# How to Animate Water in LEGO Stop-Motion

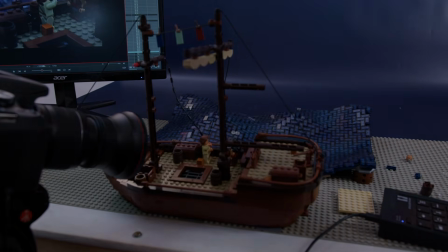0s
Animating water can be one of the most complicated things to achieve in LEGO stop motion.
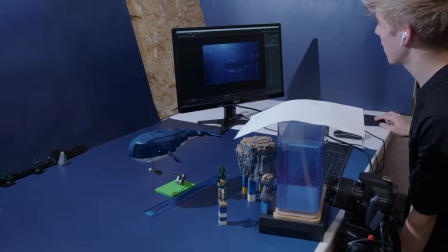4s
In this video, we're going to break down some of our tips and tricks, from calm streams to full-blown storms,
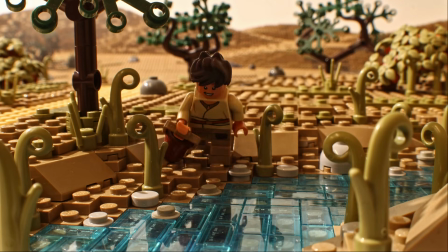10s
to help you create convincing LEGO water effects in your own animations. Starting off with this stream from the story of David and Goliath.
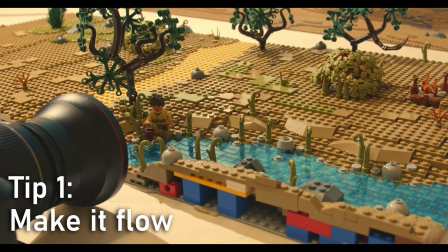18s
Sometimes all it takes is a few studs to give the illusion of water movement.
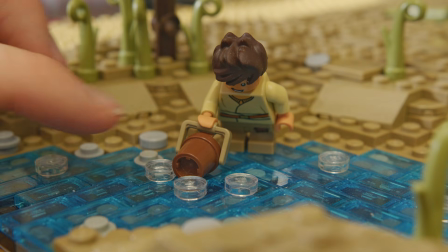22s
Each bubble was moved along one frame at a time to bring to life an otherwise still stream.
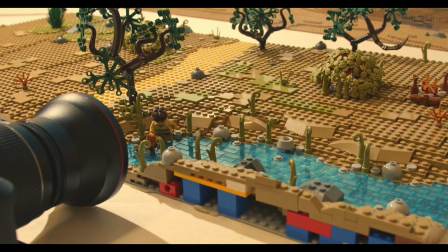28s
When the bucket enters the water in this clip, extra studs were added around it to create the splash.
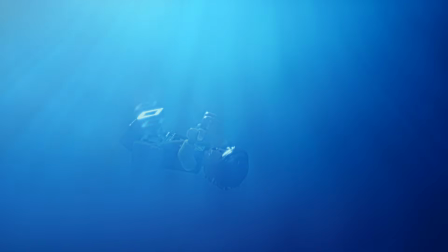34s
Our next trick actually uses real water to create the effect, but not how you'd imagine.
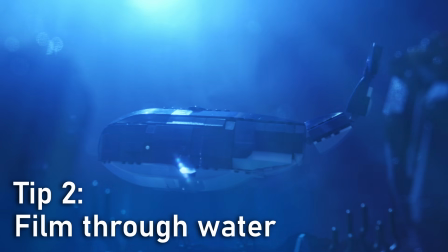40s
To create the underwater shots in our stop motion Jonah,
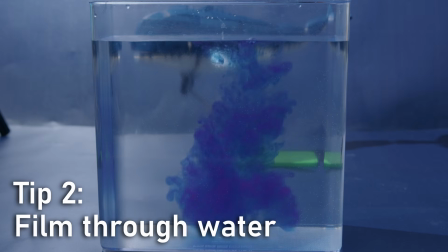43s
we filmed through a clear plastic container filled with water and blue food colouring with LEGO placed behind it.
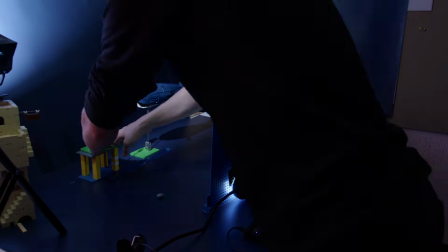50s
By using the water simply as a filter that the camera is looking through,
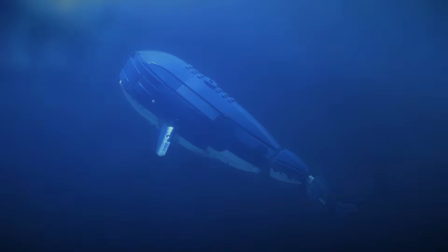54s
it gives the effect that anything behind it is actually underwater, without you having to deal with the LEGO getting wet or floating away.
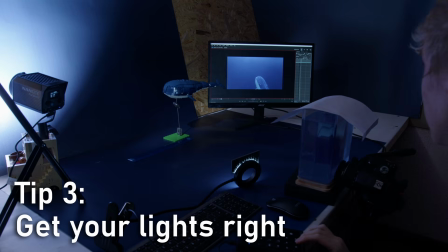62s
Making sure shots like this are properly lit is very important to pull off the effect.
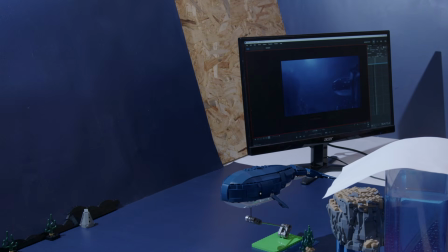66s
Having a dark background, or even one with a slight gradient like we used, can really help.
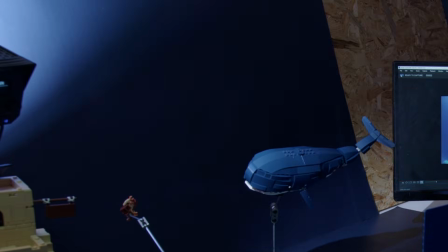72s
Make sure that the light is coming from the top of the scene and that the bottom corners are dark, as it would be if you were actually underwater. It can also help to add a subtle lighting effect in post, like we did in these shots, to finish them off.
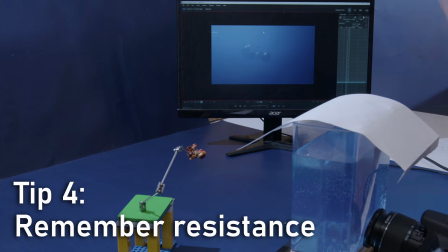86s
It's also important to make sure your character's movement matches being underwater, so slower, more dragging movements are key.
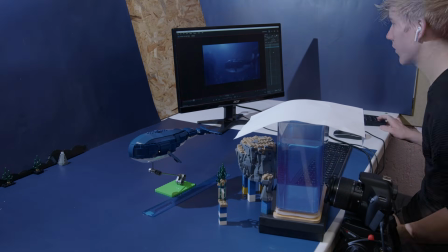94s
To achieve this with our whale, I placed it on a stand against a ruler that was stuck to the table and moved the stand along 1 millimeter per frame.
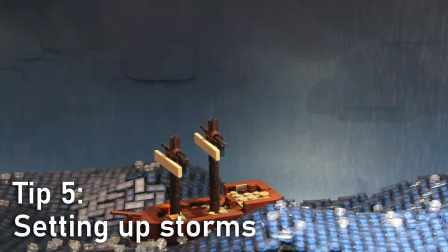103s
And finally, how to make stormy waves out of LEGO.
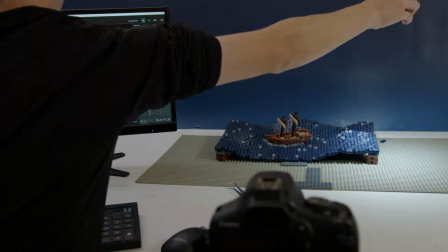106s
The waves in the storm scene in our Jonah story were made from 4 simple parts: nets, plates, round plates, and tiles.
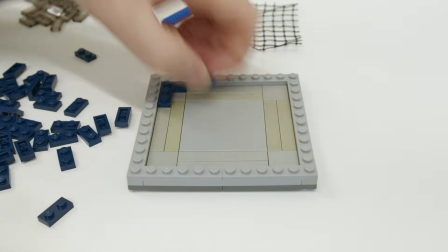115s
To make each sheet, place the plates in a 10x10 frame,
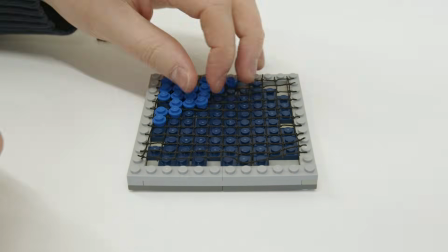118s
then put the net on top with the round plates in between each hole of the net, and finally top it off with tiles.
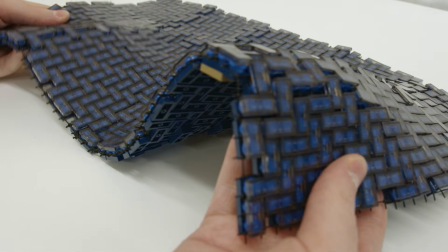125s
Put together, these make a flexible sheet of LEGO that looks like water.
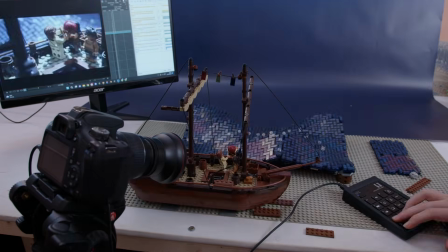129s
Doing this on a large scale can be very time consuming and parts intensive, so I'd recommend using micro scale ships on the water instead of minifigure scale ones.
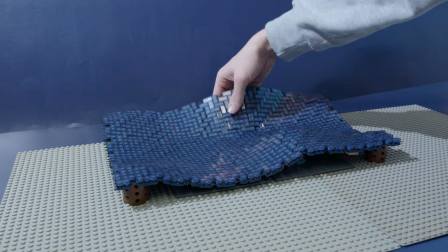139s
To actually animate these waves, I built pillars under each of the 4 corners of the larger sheet, and then moved the stands around underneath the sheet one frame at a time.
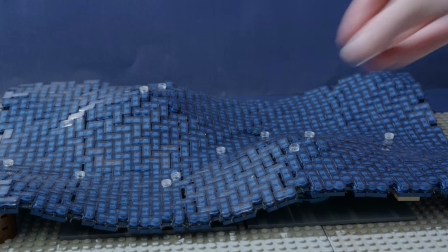148s
Lots of little transparent plates scattered around add the finishing touches to the stormy waves.
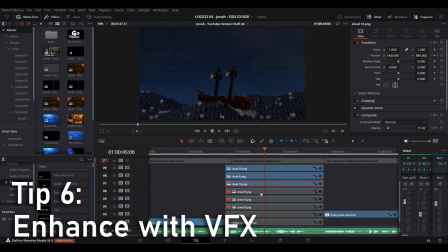154s
Then, in post, adding fog effects, clouds and rain can really take your shot to the next level. Hope you enjoyed this tutorial. Do let us know in the comments if there's any more stop motion tutorials you'd like us to make. But in the meantime, definitely recommend you check out this video, and as always, don't forget to subscribe and drop a like. See you in the next one.